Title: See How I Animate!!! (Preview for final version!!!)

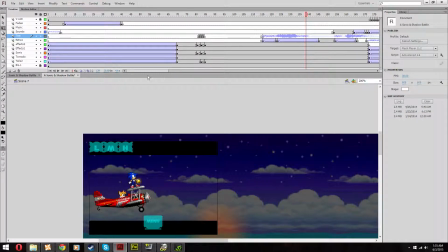I just opened it and tried to replicate it, except with smoother animation and better sound syncing and stuff like that. So what you're looking at here is actually version 4, which is the furthest version I've ever gotten to.
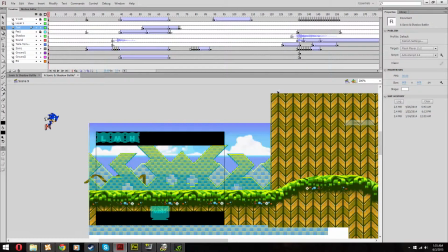And what I really wanted to show you here is a quick little iteration of this scene here, where Tails is about to crash.
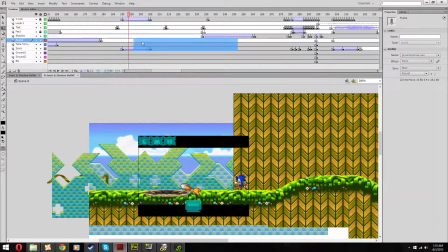Yes, it's a spoiler. It's already too late to tell you. But it gets to the point right here where he yells Tails because he crashed.
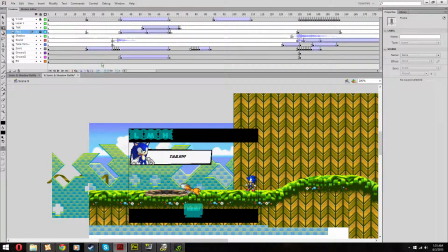But I wanted to show you some key differences between versions 4 and my final version, because in my opinion, I think I've made some dramatic improvements.
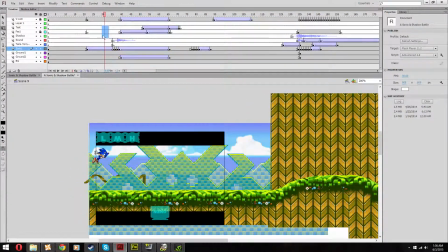You can already tell that the background here is somewhat detailed, where you can see some of the things scale back and forward. with the camera to create some of a parallax depth,
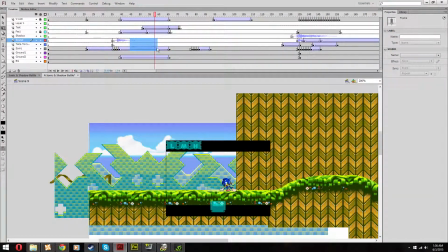but I think I did it too much in this version.
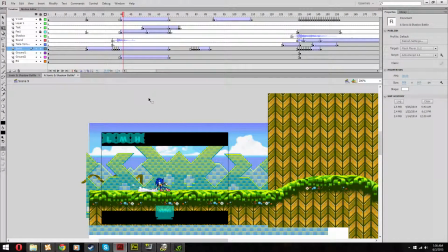But I thought it was enough at the time, enough detail to make it look interesting enough just so the movie could keep playing on. But in my new version,
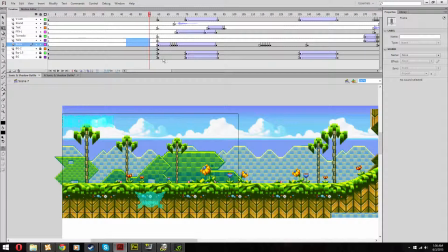or my final version I should say, I've added way more like flora, and it just looks way more alive. And I wish I could animate the flowers, but I kind of didn't want to take the time to do that, because you know how in Sonic games they're always animated.
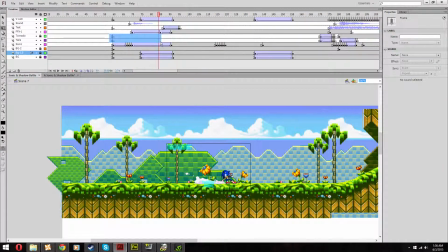But I took it to the point where he fell down, and you still get that parallax effect just a little bit.
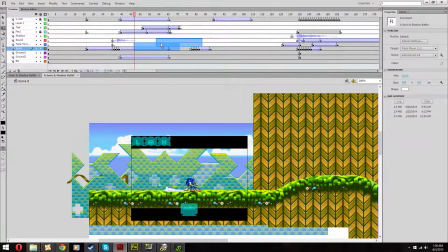But what I was really working for this final version was just, oops, don't want to screw that up.
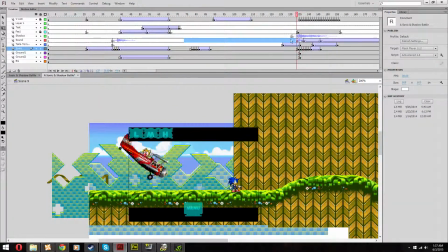But just everything to be smoother, better, and more dynamic. Like here, I'm just gonna play this one super fast.
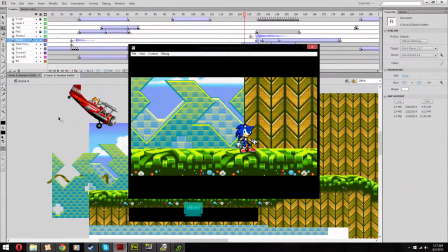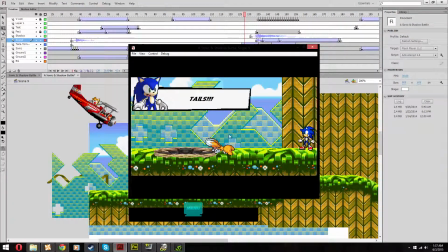No!
You see right there, Tails exploded, and the tornado basically just vanishes into the ground. Well, Tails is the last remaining thing, and then Sonic here, as I do one frame at a time. See, little trickery of animation there. It's a motion tween with his animation kicking in. If I were to play that normally, it just looks like you ran up to him.
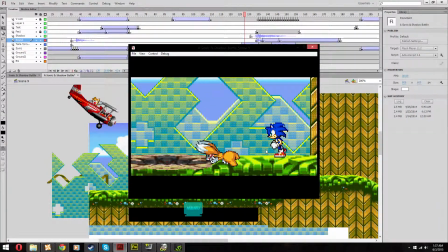But if you do it frame by frame, he'll run in place, because the Adobe Flash just tells you to do it that way.
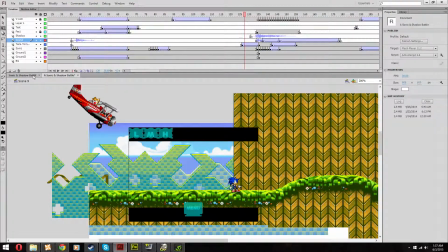But that's how far I would have gotten into my new version. But if you were to see my new version here, which I'll play super fast, it's in a high resolution.
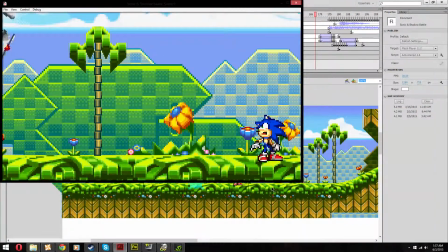There's a little bit more of the lag because of wave files, but things here I like to see.
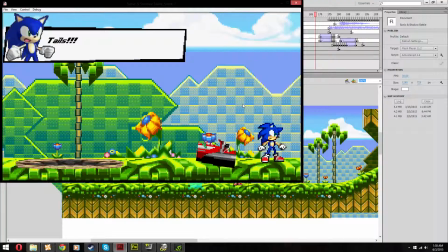No!
This is how far I got. It'll zoom over. It should. Oops, that's not supposed to happen.
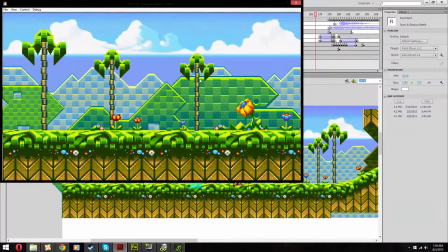Sonic disappears and it pans over to Tails.
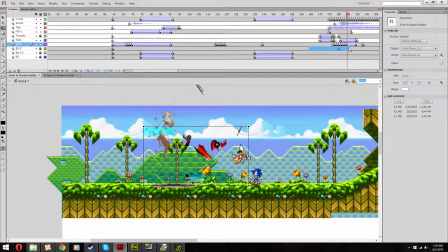But as you clearly saw in there, I added like Tails flying off, which I thought created way more of a dramatic impact. And I think he flies away a little too fast, but you know, with the velocity of what you saw in the previous scene, which I'm going to spoil here for a second,
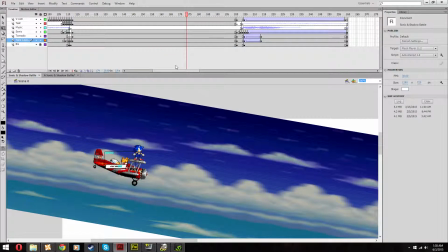they're falling at an extreme speed, which I'll play for a millisecond. So yeah, they're falling really, really fast, because, you know, from high in the sky, you can gain a lot of speed falling down.
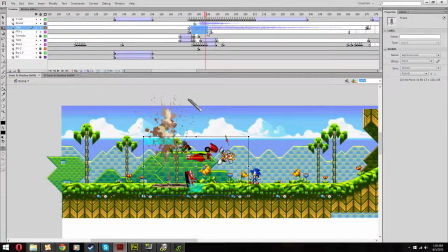Anyway, but I wanted to actually see the tornado be destroyed and flown off screen, except for one piece manages to roll right in front of Sonic, where he does look a little freaked out. But I thought that'd just make the animation look better, more lifelike to a degree.
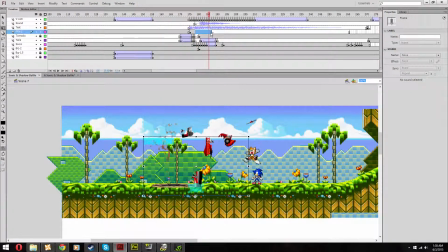But that's probably like one of my more prouder moments in animation. I'm happy to see that I haven't gotten too bad at I haven't.
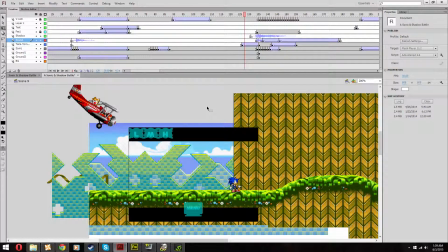Let me just recall and say this real quick. Version 4 started 2.5 years ago, and I ended it
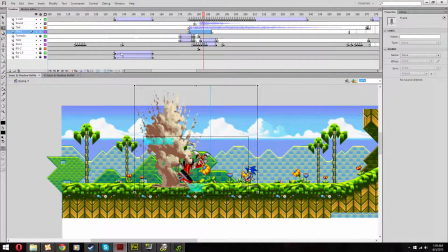6 months ago, and I started this new version, which I've been working on for a while.